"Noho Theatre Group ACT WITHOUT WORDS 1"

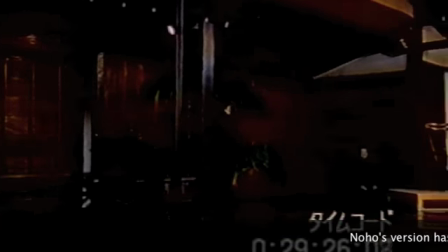This was acted and largely directed by Matsui Akira
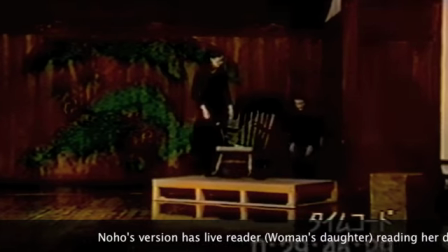and the no actor from the Kita school, and also by Mikata Shizuka of the Kanzei school.
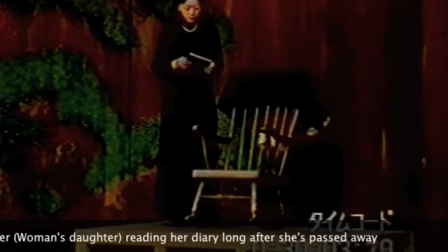And the version that they came up with in their various versions was to separate the woman and her voice.
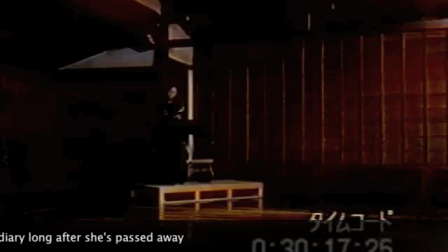The voice became a live human being, her daughter,
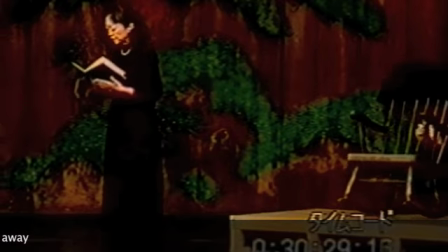finding her old shawl, rocker, and here,
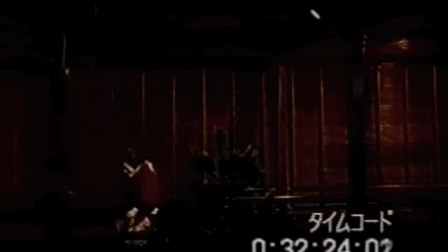seen unfortunately in fast forward, the woman enters and we find the voice and woman together.
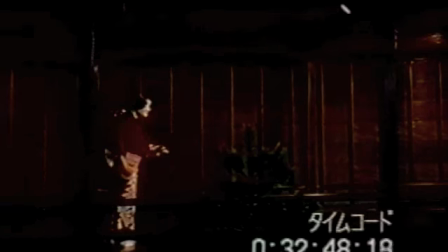It's as though the daughter's reading of the diary recalls the spirit of the woman.
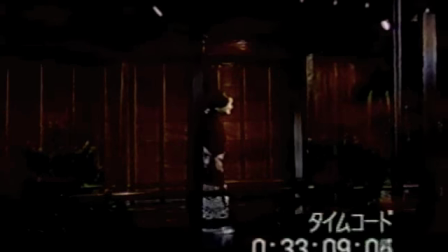in many ghost plays, and no, this is a typical structure.
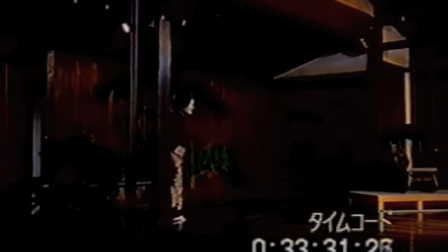You'll see the actor here in Matsui Akira dressed in not a No style, but a normal, everyday wear kimono,
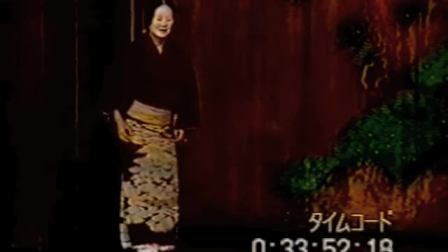and his hair is not the elaborate wig of No, but a simple one,
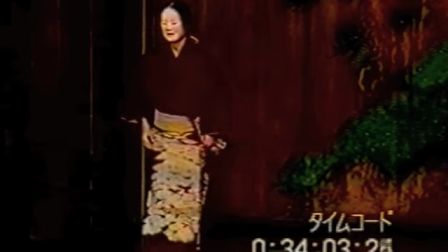and a No mask.
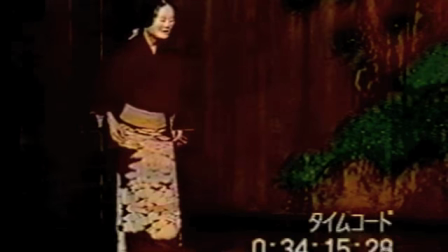The difficulty in pure interpretation to No style was the prematurely
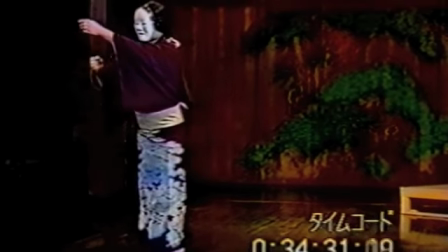old of Beckett's directions.
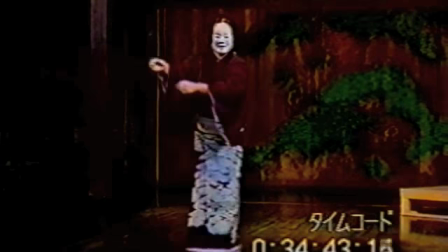Here he's raising a blind to look out over to the other panes.
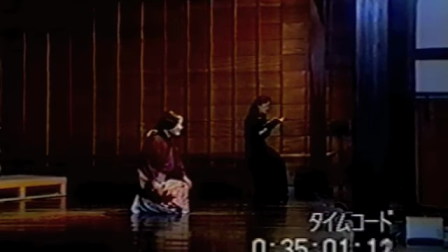It's difficult to make that sort of neutral mask in No.
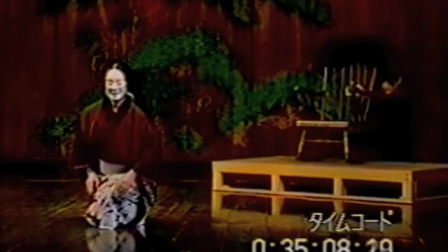You're either young or you're old.
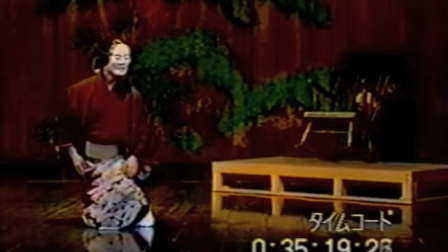So he chose this relatively young but troubled woman's mask to portray the woman.
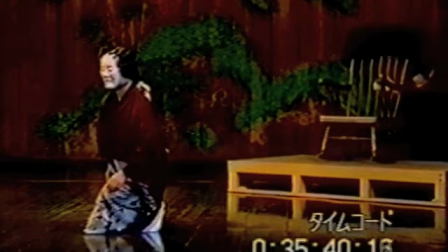He doesn't sit, as in the original, in the rocking chair, but instead a Koken, a man in black, is again,
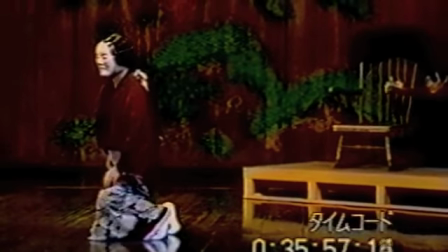stage assistant is again rocking the rocking chair as though she is sitting in it,
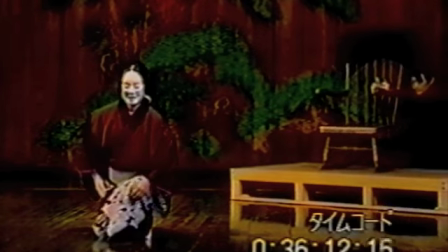and not until the end of the play will you see him actually sit.
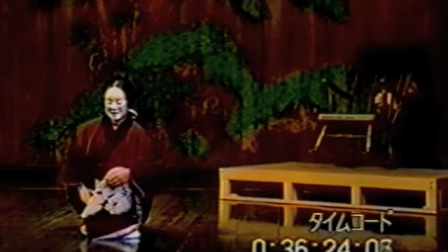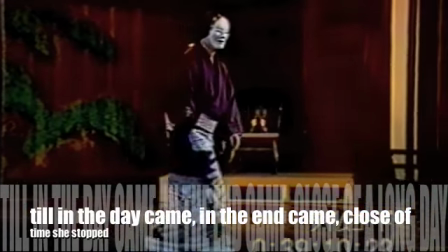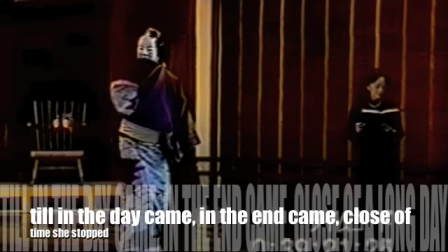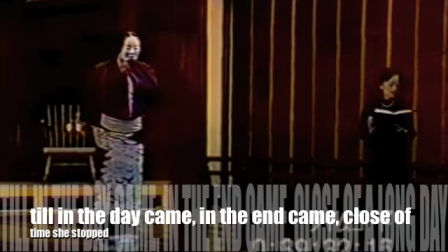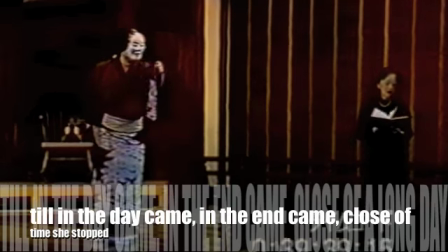So in the end,
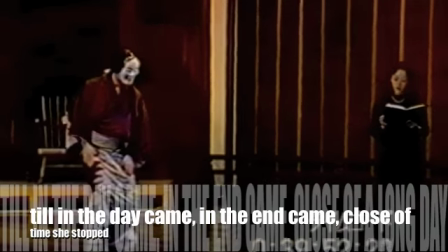close of a long day, went down, in the end went down the steep stair, let down the blind,
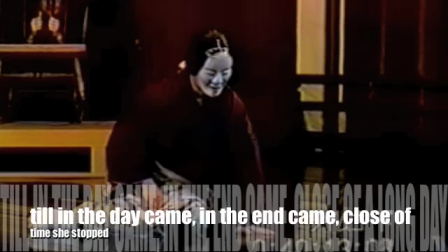and right down into the old rocker, mother rocker, where mother rocked all the years,
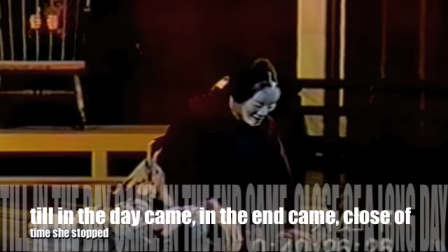all in black, best black, sat and rocked,
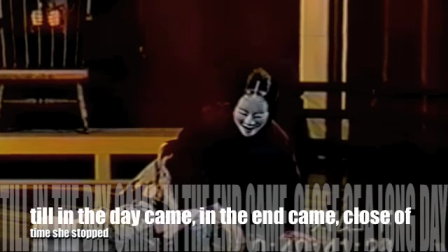till her end came, in the end came, off her head they said, gone off her head,
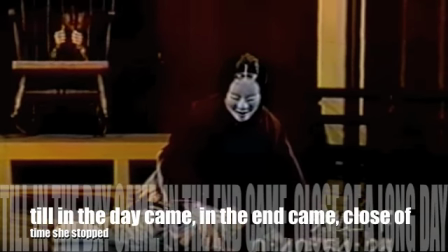but harmless, no harm in her, dead one day, no,
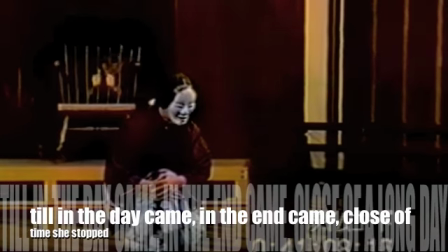night, dead one night, in her bed best black, head fallen, and the rocker rocking away.